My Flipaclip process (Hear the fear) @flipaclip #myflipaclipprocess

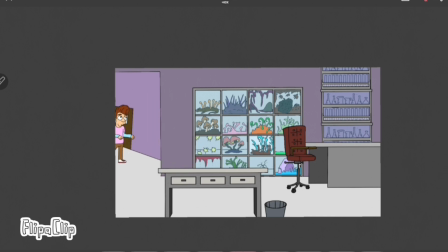282s
Now place each figure in the frames accordingly. Make the walk cycle sync up. You lasso the figure and make him a little bigger each time. There you go, he's getting closer as he walks up. I did the same 3-layer trick I did in the last scene. Check it out.
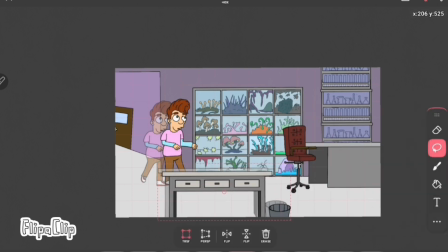303s
I think it's a cool trick because it gives your 2D animation a 3D feel.
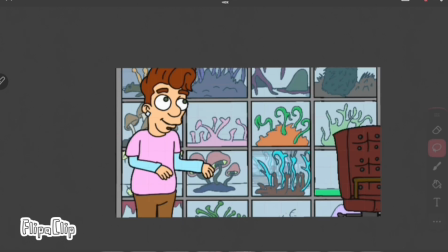311s
Now the zooming in is a very easy trick. Make sure everything's on the same layer, lasso, and then enlarge.
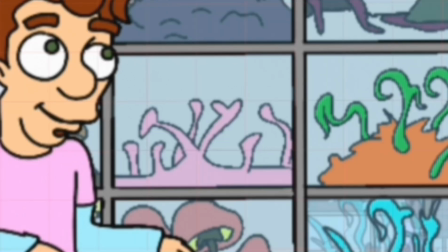320s
Dylan got his hand on some mushrooms. God help him.
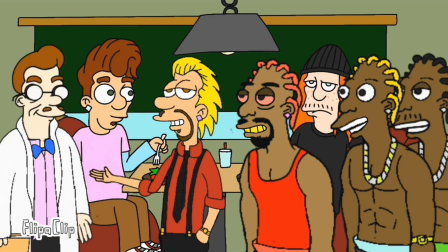328s
I remember when I had all my characters drawn out,
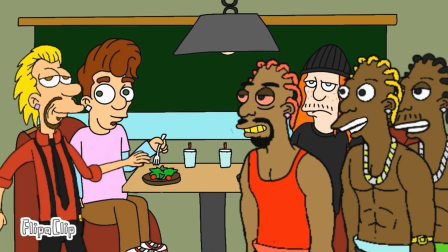333s
You can reuse them over and over again, recycle them, it's efficient and it saves time.
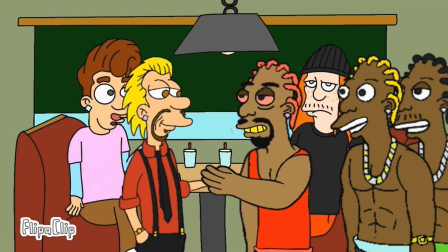339s
You can also modify them by just erasing and drawing over them. See?
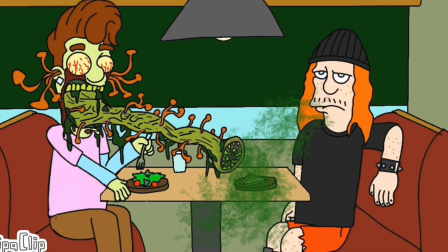346s
You see what I mean?
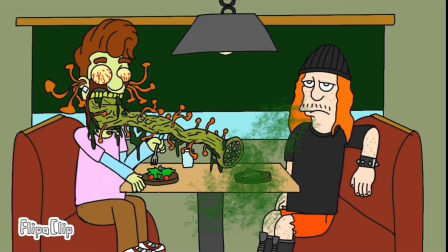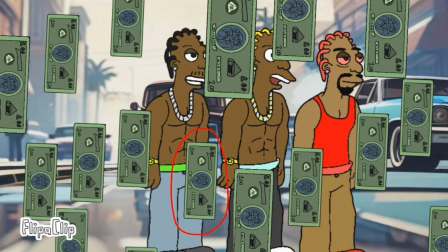353s
This one was easy. The background image is on layer 1, the 3 figures are on layer 2, and the money is on layer 3.
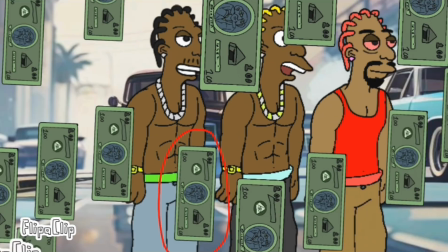361s
The hardest part was actually drawing the $100 bill.
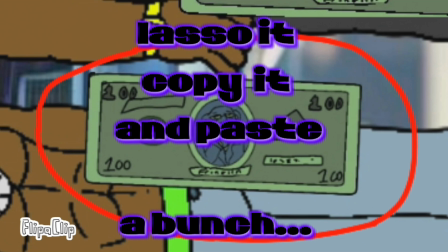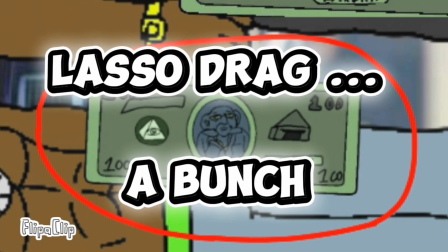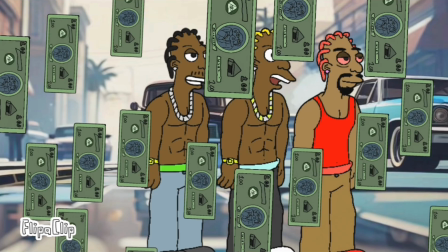373s
So yep, I just copy, paste, lasso, dragged, and that's how I got the money raining effect.
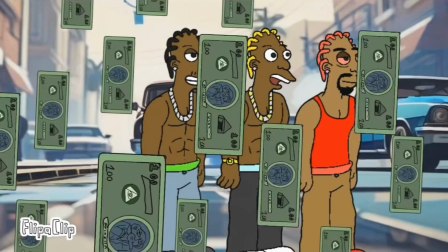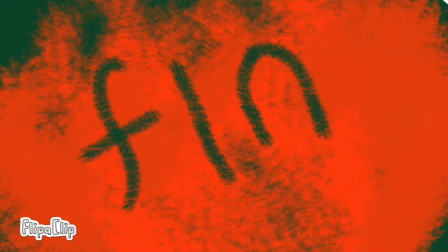384s
Leaving a question mark lets the viewer speculate and leaves room for
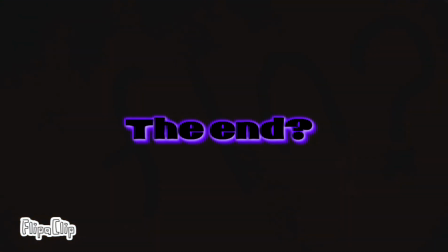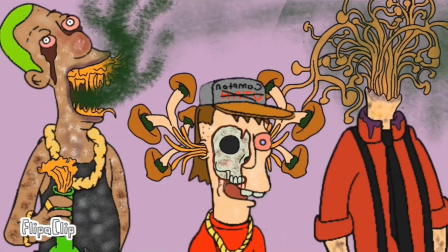and that is the gist of my Flipaclip process. Thanks for sticking around, and I hope you guys learned some stuff. And thank you, Flipaclip. I am so grateful for your guys' app. Oh, that reminds me. I made a Battlestar submission. That was Flipaclip's last animation contest, in case y'all didn't know. It's pretty dope, if I do say so myself. Here, I'll show you guys a clip. Peep game. Alright, how do I do this? Oh, here we go.
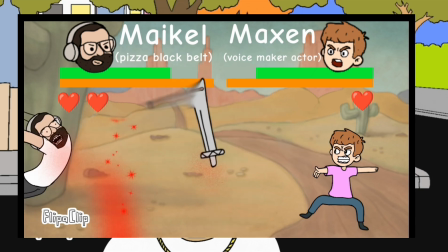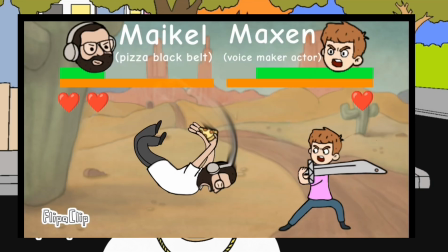Dope, huh? It's a pretty epic fight. Come to my channel to watch the full thing. It's a 6-minute long video, so I know it'll entertain you. Later.